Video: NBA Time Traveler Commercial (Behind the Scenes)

No, I have. Well, one or no more.
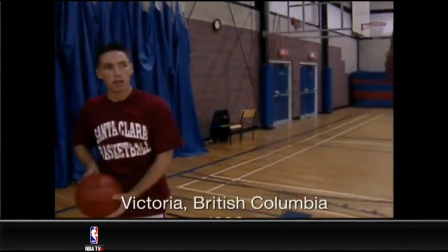You're going to be a two-time MVP, seven-time All-Star, and you're breaking those like a dozen times.
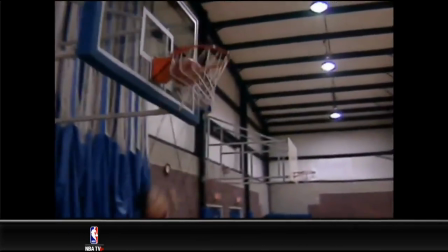Come on, Steve. Okay, okay. How about this?
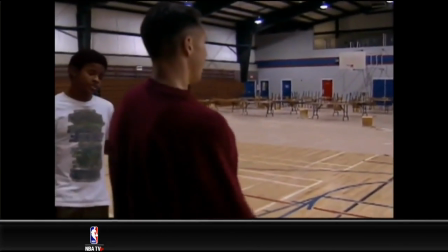Ten years from now, you visit my school and it'll help turn my life around.
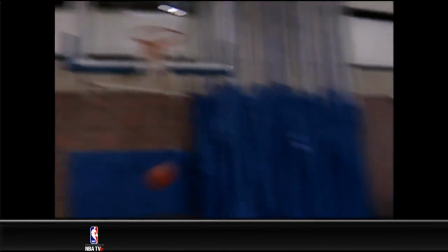Still don't think I'm from the future, huh? You're going to love that shot in the Phoenix.
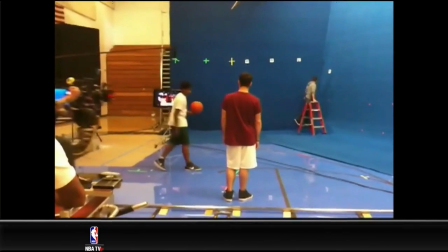The idea was simple. What would you say if you had the chance to meet the players when they were younger?
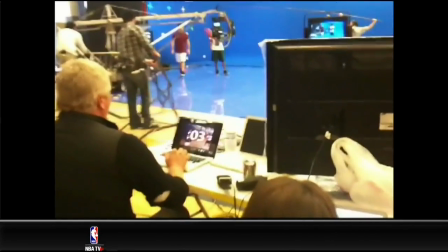Through the NBA, as well as the players' friends and family, we were able to get five great clips of Durant, C.P., Nash, Amari, and Steph Curry.
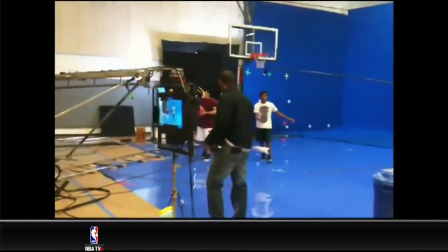The key to making these commercials believable was finding ways for the characters from the future to interact with the footage from the players' past.
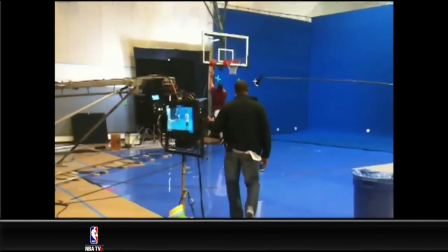This meant we had to edit, script, and choreograph the spots prior to shooting to find ways for these interactions to happen naturally.
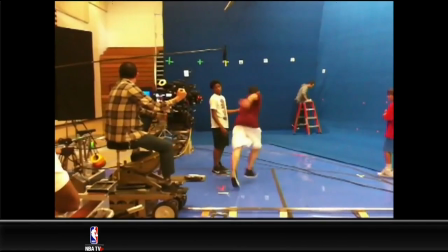After this, we recreated the scenes against blue screen. Stand-ins mimicked the player's action in order for the actors to know where to look and how to react.
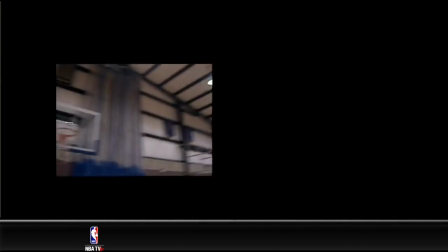But then the real work began. Special effects.
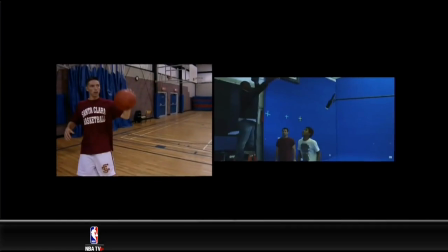First, we removed unnecessary elements, such as the coach from the Nash bot, from the player's footage.
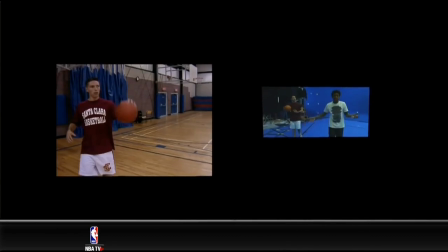Then the footage we shot was stabilized and tracked with the camera move from the archival footage.
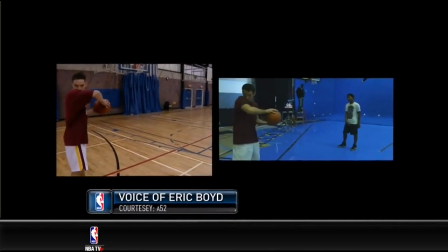This allowed us to retain the handheld camera look from the original footage.
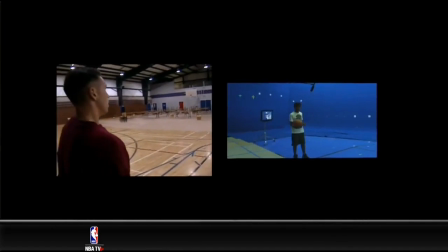Next, we moved Nash backwards in order to get the eye line between him and the character from the future to connect and therefore be more meaningful.
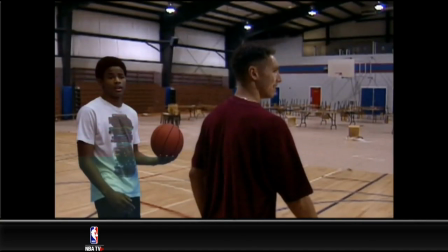Finally, we cloned textures from the archival footage into our footage and matched color and texture.
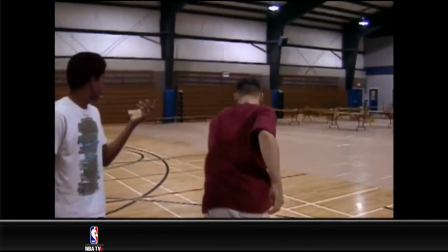In the end, we had a conversation that looked as though it had really happened.
Still don't think I'm from the future, huh?
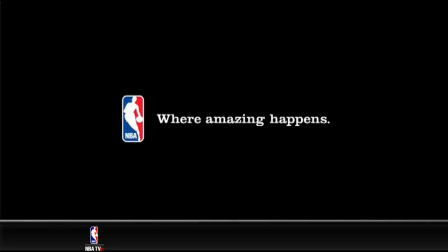We're going to love that shot in Phoenix.
So that's how they do it. Pretty sweet. Pretty sweet. I'd like to talk to my young self for about 15 minutes. Sekou, you'll be at NBA TV.